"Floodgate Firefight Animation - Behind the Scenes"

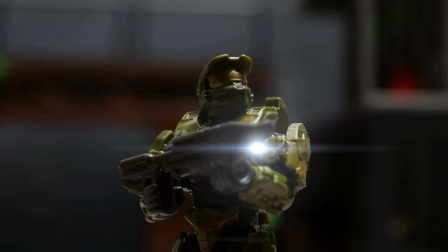Hey everyone! I thought I'd make a behind the scenes video for the intro animation of my Floodgate Firefight review,
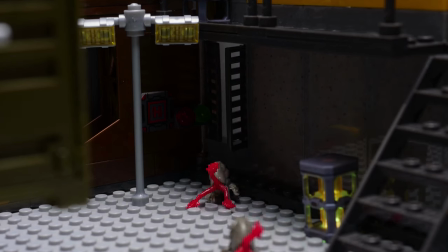since I got a lot of messages asking various things about it. The main question I got was, did I buy multiples of the Floodgate set?
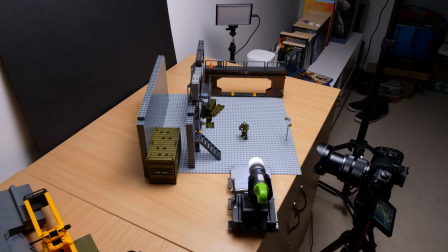The answer is no, I didn't.
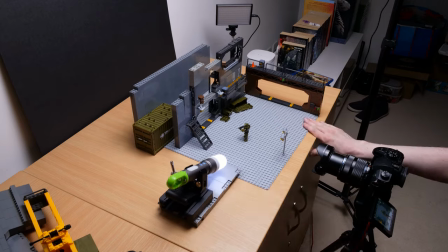Basically, I put the main Floodgate walls together in a certain configuration, and behind that I made a massive wall of grey bricks.
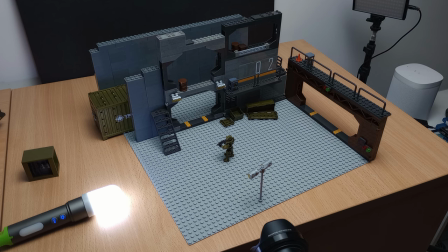The grey bricks are off-brand Lego bricks I got online, so they were way cheaper than buying official bricks.
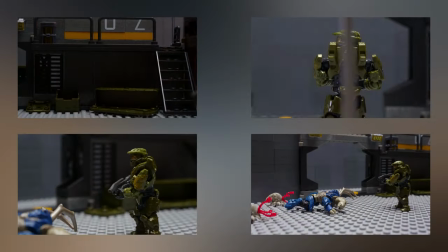So then I shot all the scenes I needed from that camera angle,
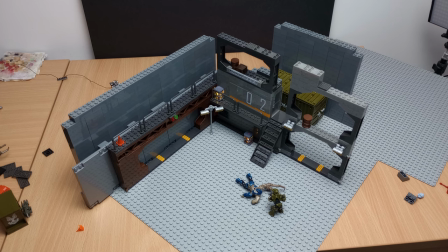and then I rebuilt the set in the opposite way round so that I could film all the shots I needed from that angle.
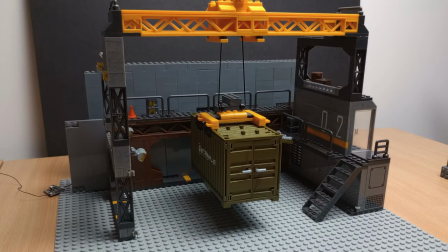It does limit how wide I can film because I don't have a huge set.
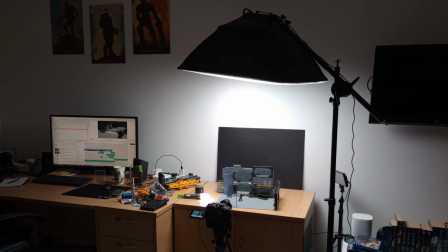To light this animation I wanted to imitate the kind of light you see in factories that shine directly down. So basically all of this animation was shot with this kind of lighting.
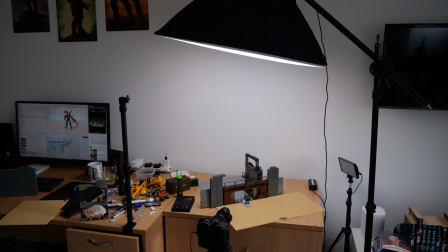I recently got this extra bar for my light stands that lets me hang a light directly above the set.
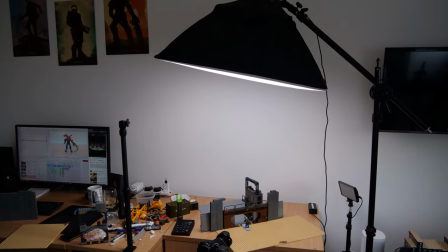I added a softbox onto the light to, well, soften the light.
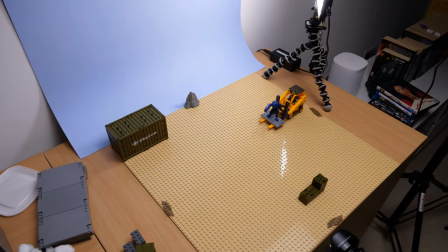The exterior shots were simply made using the tan baseplates I have,
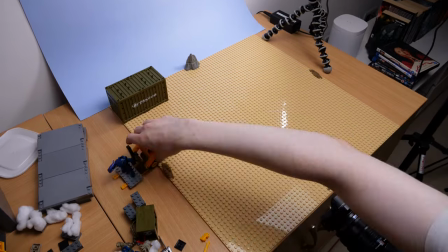and then tacking a piece of blue card onto the wall, and shining another light onto that, in order to make it look like a bright sky.
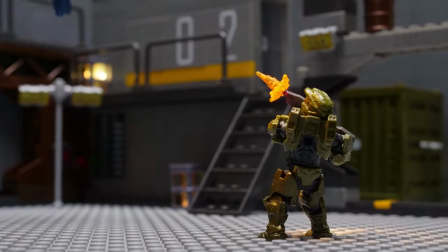See, the tricky thing about these animated review intros, is there's usually so much much I want to add to them,
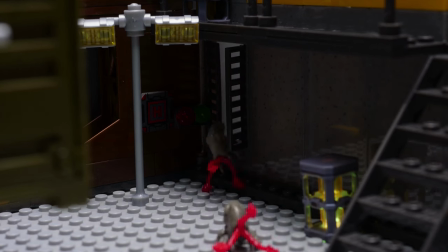but I also don't want to show very much that isn't directly from the set.
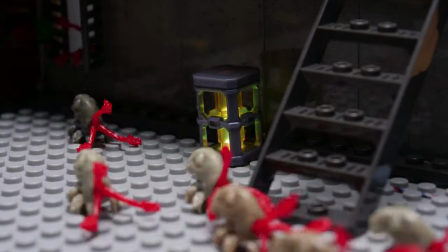So I could have added Elites helping Master Chief, or Marines also helping,
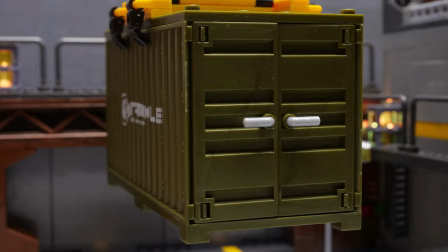but you just don't get that with the set, so it would feel a bit like false advertising.
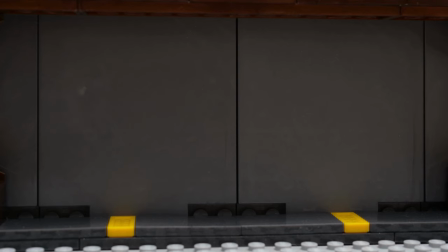I'm willing to add stuff like that if I think it enhances the animation a lot,
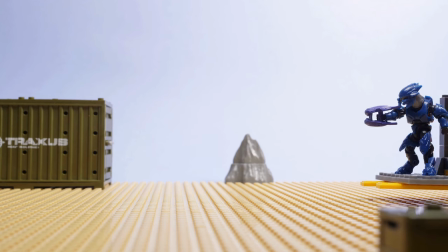like the Elite in Arbiter driving the forklift was pretty funny, but I tried to keep other things to a minimum,
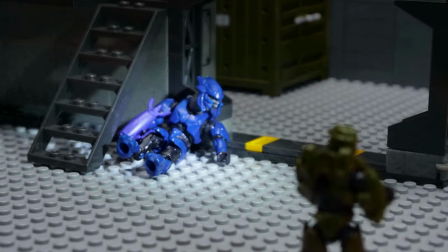like only using the other elite as a dead body. Speaking of adding things, clearly I added doors that don't come with the set.
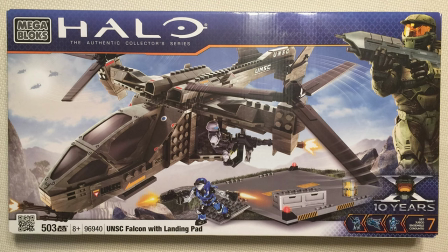The doors are actually pieces that were part of the landing platform from the old Falcon set.
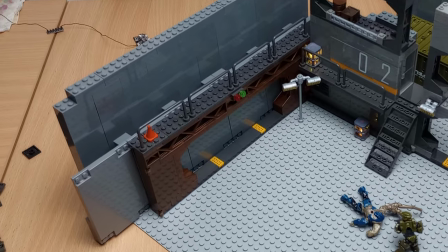I just wedged them between the brown door frame and some grey bricks, so that I could slide them apart.
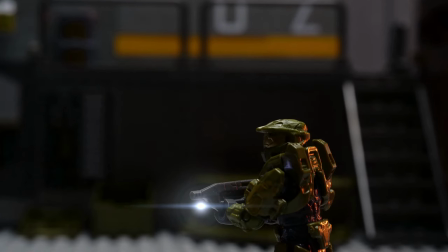To add in the torch shining from Master Chief's assault rifle,
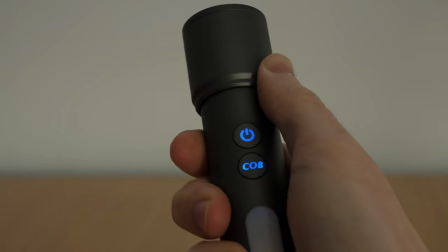I tried out this new torch I got, which has a variable focus so I can make the beam bigger or smaller.
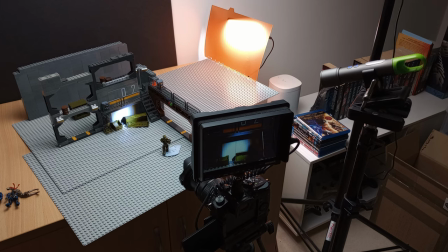I set it up on a stand so it would stay still, and I could move it each frame.
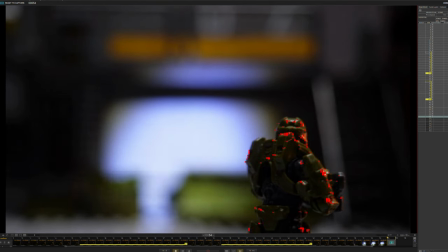Annoyingly, the frequency of the torch's LED meant it had a rolling shutter effect on camera, and it would appear as different brightness levels between each photo and flicker.
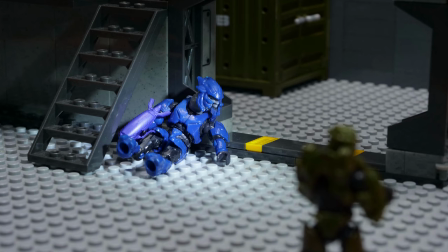So for the rest of the review, I switch to my older torch, which is why the look of the torchlight changes from the beginning onwards.
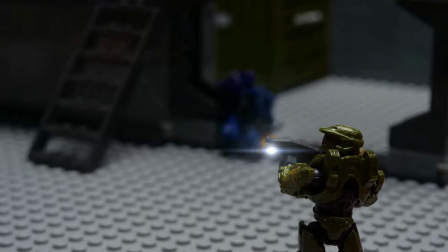But even that older torch flickers sometimes. The search for the perfect torch continues.
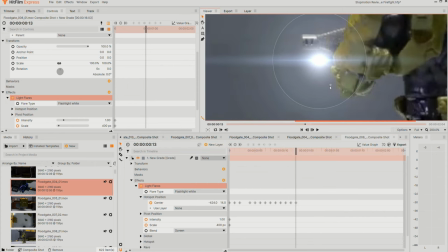For the little light on the end of Chief's gun, I simply used one of the light flare effects that came with my editing software HitFilm Express. I manually went through each frame, and tracked it to the movement of the gun.
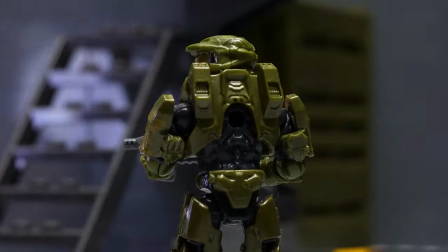When I animated the parallax shot with the camera spinning around the chief, instead of moving the camera, I moved the whole set instead.
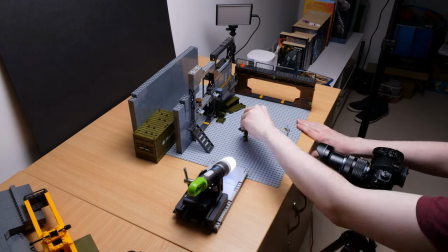This gives a lot more control in how the final shot comes out.
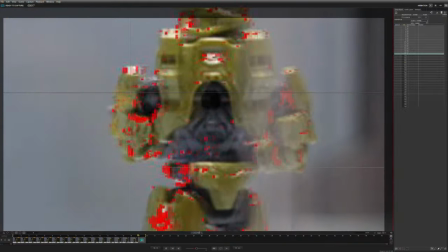I made sure to have a lamp pole move across the foreground, so that it added a sense of perspective and depth to the shot as well.
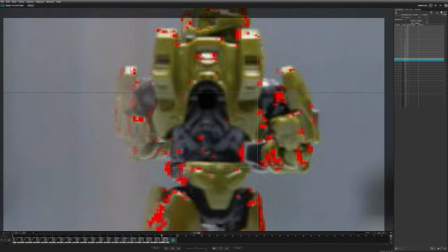I really need to add more camera movement in my animations, and I learnt a lot from doing this one.
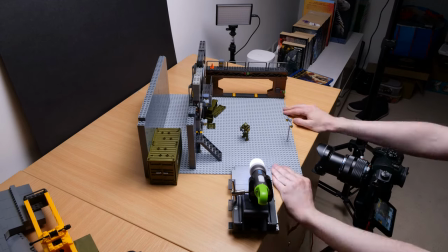The torch was added onto the base so that it moved with the set,
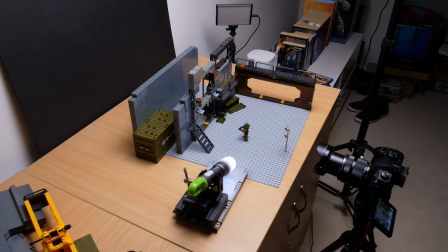and it was meant to be adding the light which would be reflecting onto Chief's armour from his flashlight.